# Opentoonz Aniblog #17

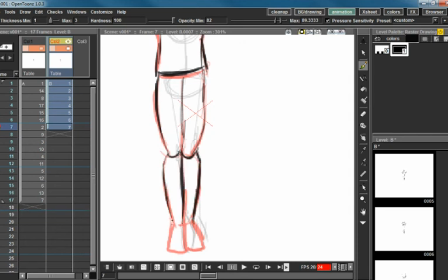I'm always worried when I'm doing these things that I'm gonna like forget to draw in a whole leg which I have done before.
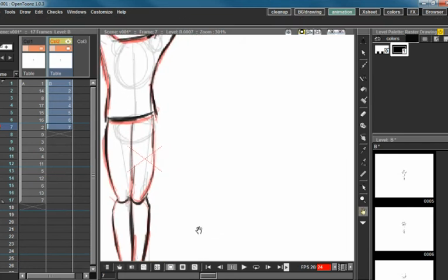So like, I'll be sitting there, I'll be watching it, and like,
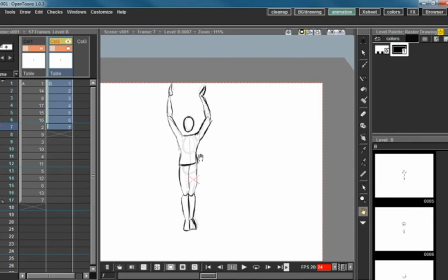your leg disappears, and I'm like, okay, that was a little creepy. I'll have to work on that. And the nice thing about her coming down is she's gonna start moving like that,
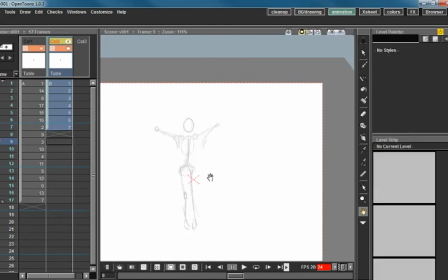but you get kind of this interesting twist here, so you get a
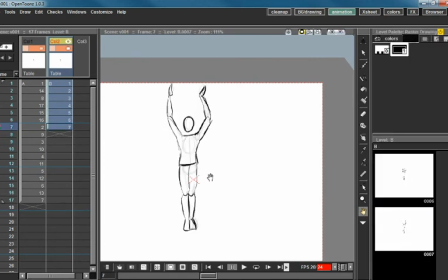built-in
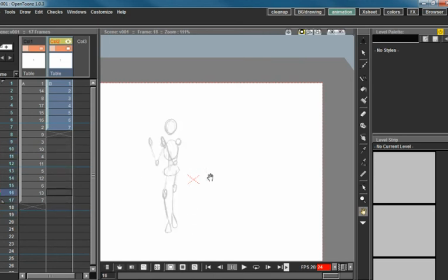anticipation, which I'm not sure I actually realized was there.
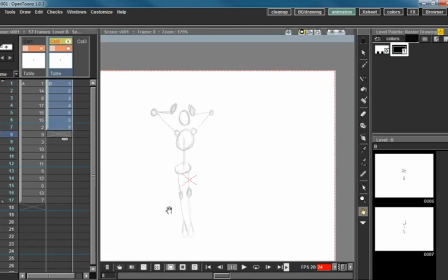And I wonder if I really caught an anticipation in the video, or if I just screwed up and it turned into a happy accident.
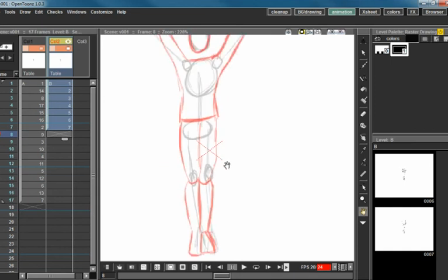I honestly do not know. So...
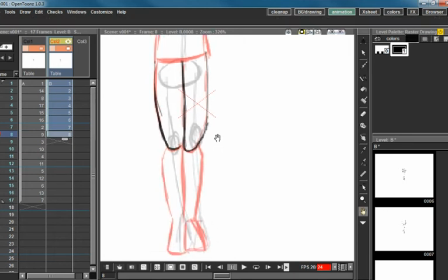and again, this time I'm just going to go ahead and trace the legs, because she's not quite turning them yet. But I am going to kind of pull one slightly to the side, just because I felt like it.
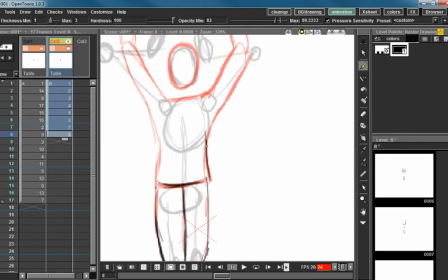Safe, because always safe, often, so often that you think your save finger is going to die, but always save, save, save, save.
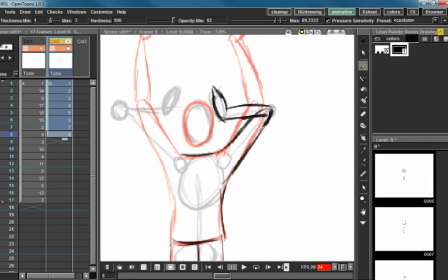Thankfully, I have not lost any large amounts of work, probably in a good at least 2 weeks. And part of that's because I save often,
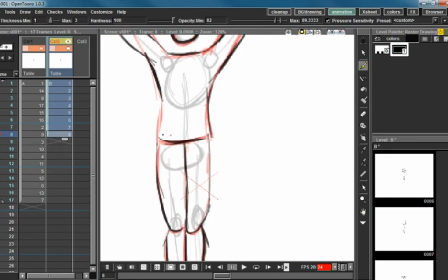part of that is because I've been animating more on my iPad because I get lazy and don't want to move to my tablet.
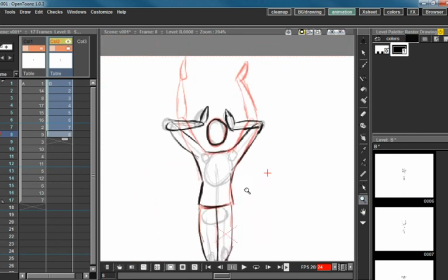So that's another thing I'm trying to force myself to go to my tablet more often,
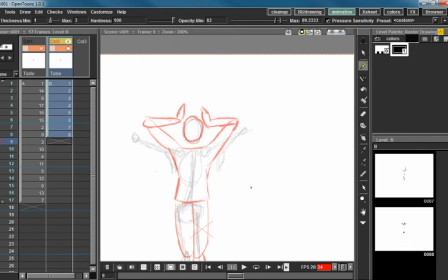even though the iPad is technically a plausible animation tool. It is not the most ideal, and therefore comes out with not the most ideal results.
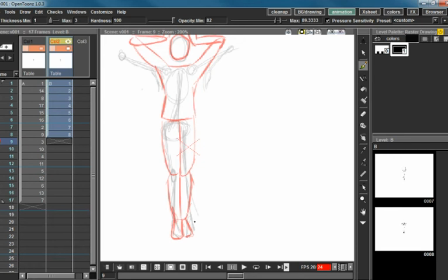So now we're getting out of the togetherness of these two, and I'm going to communicate that by pulling this leg over here a little bit and
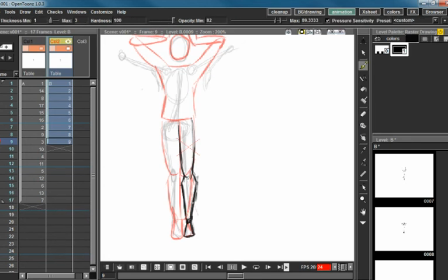changing it so that the knee's facing a slightly different direction. And this one, I'm going to pull towards it, because it's not quite moving yet to the other direction.
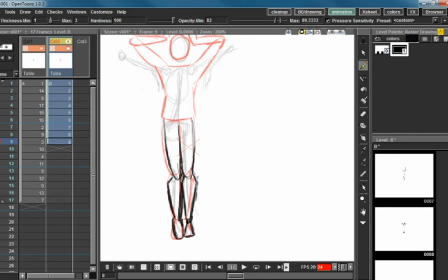I want to get that lovely anticipation, which I'm thinking I lost here. So let's go ahead and test it out. I think it works alright.
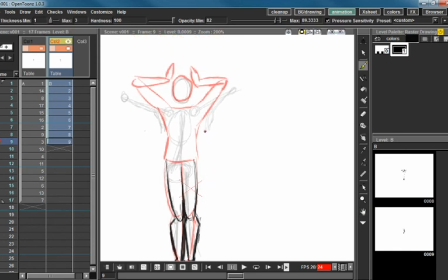So you notice that the shoulders are starting to come down, so we get that. But we're also getting this kind of twist in the body here. This lovely hip movement that I'm going to go ahead and try and catch here.
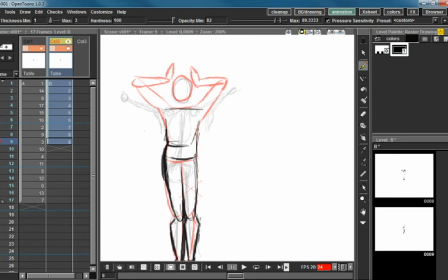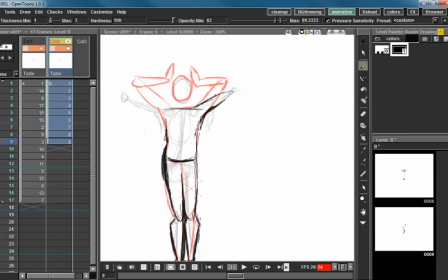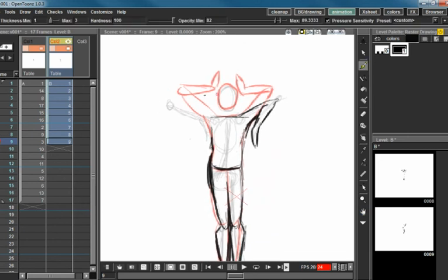I'm not being very careful with these arms. I'm just kind of
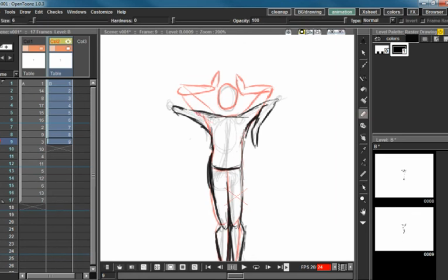trying to actually get something that looks like something is my main goal here, and kind of gonna deviate a little bit here because I want this to be more visible.
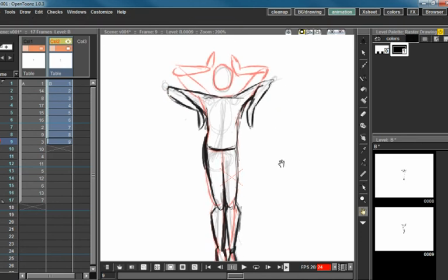Head. I cannot tell you how many times my head vanishes from animations.
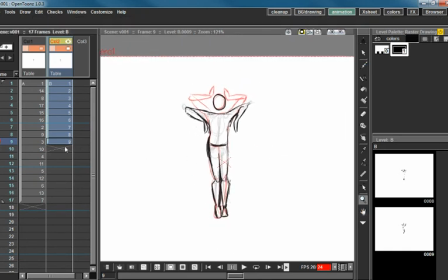It's quite a feat. I managed to miss the head for 3 whole frames, and then I realize it because the onion skin shows nothing in that area, and I'm like, oh, the head's gone.
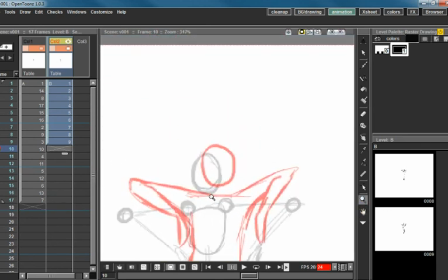Whale.
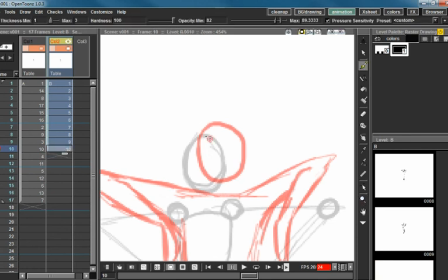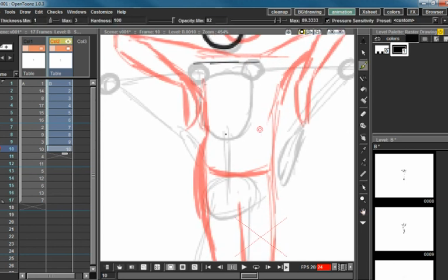And so the
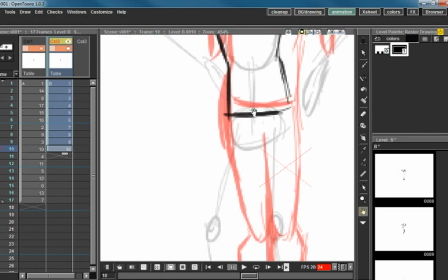shoulders come down, so I'm going to go ahead and pull this waist down a little bit because this lovely leg is starting to jut out this direction. It's making a beautiful, beautiful shape here.
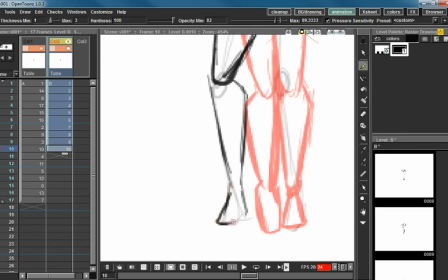I'm going to start turning this leg because we want it to turn a little bit.
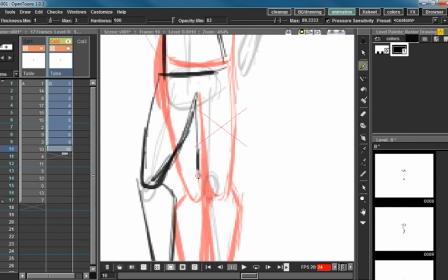I'm going to pull this knee a little bit to the left here.
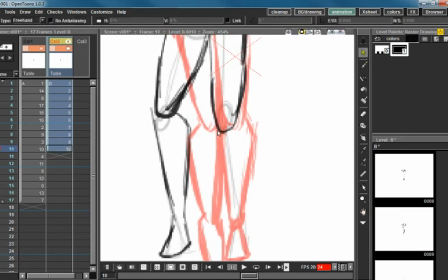Stop letting it be quite so much of a loner. It still needs to connect to the ankle because that's probably anatomically correct to have it connect to the ankle.
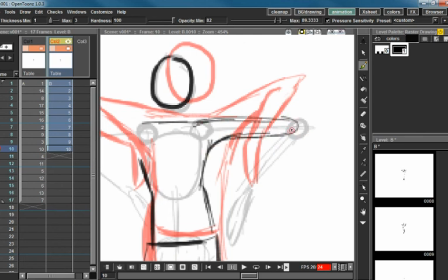But, you know, I don't know much about anatomy. Yeah, that's no excuse.
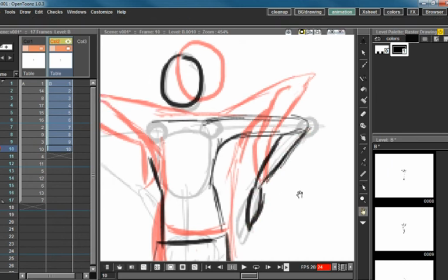I really need to work on my anatomy.
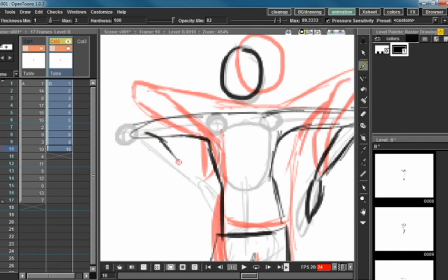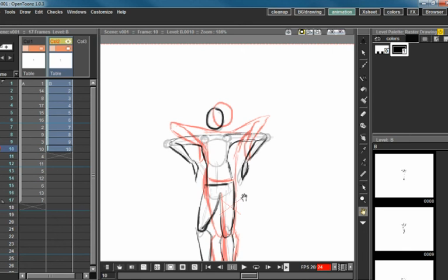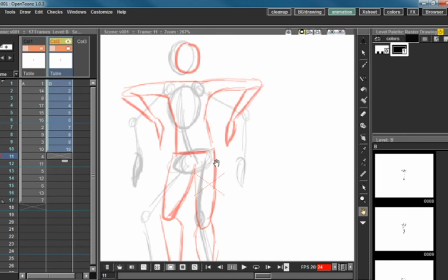True.
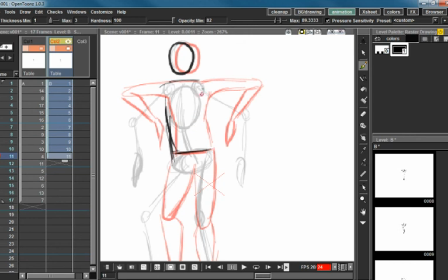So shoulders haven't moved, so waist should not change much. That's generally how I gauge whether or not I need to lower or raise the waist, where the shoulders are, because the shoulders and waist are attached.
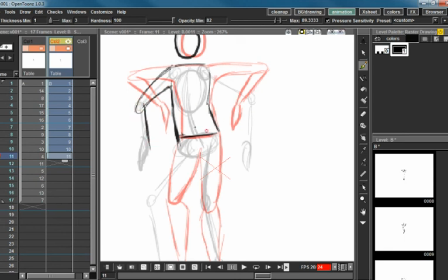So yes, they can stretch, but they will have a general idea of where they are supposed to be, which helps tremendously.
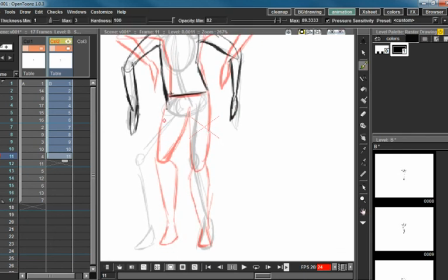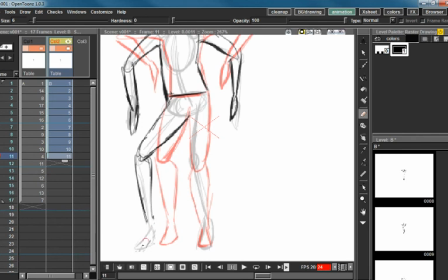I'm kind of deviating a little bit more. I'm giving her a little bit of a toe thing here because I'm realizing that this leg is getting
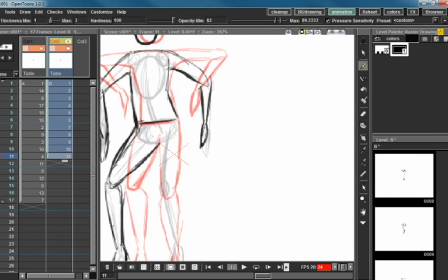awfully long for the body type of my human here. I'm also pulling this leg sideways as it does in
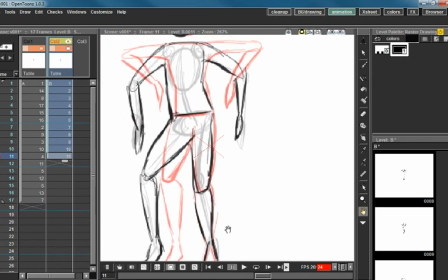the stick figure.
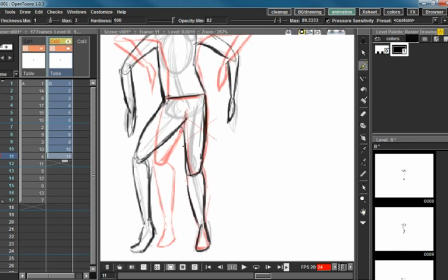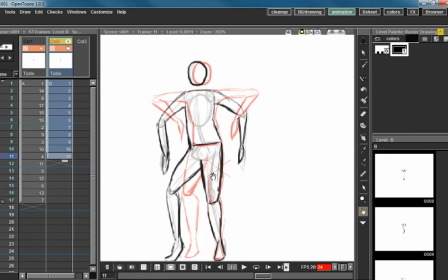True.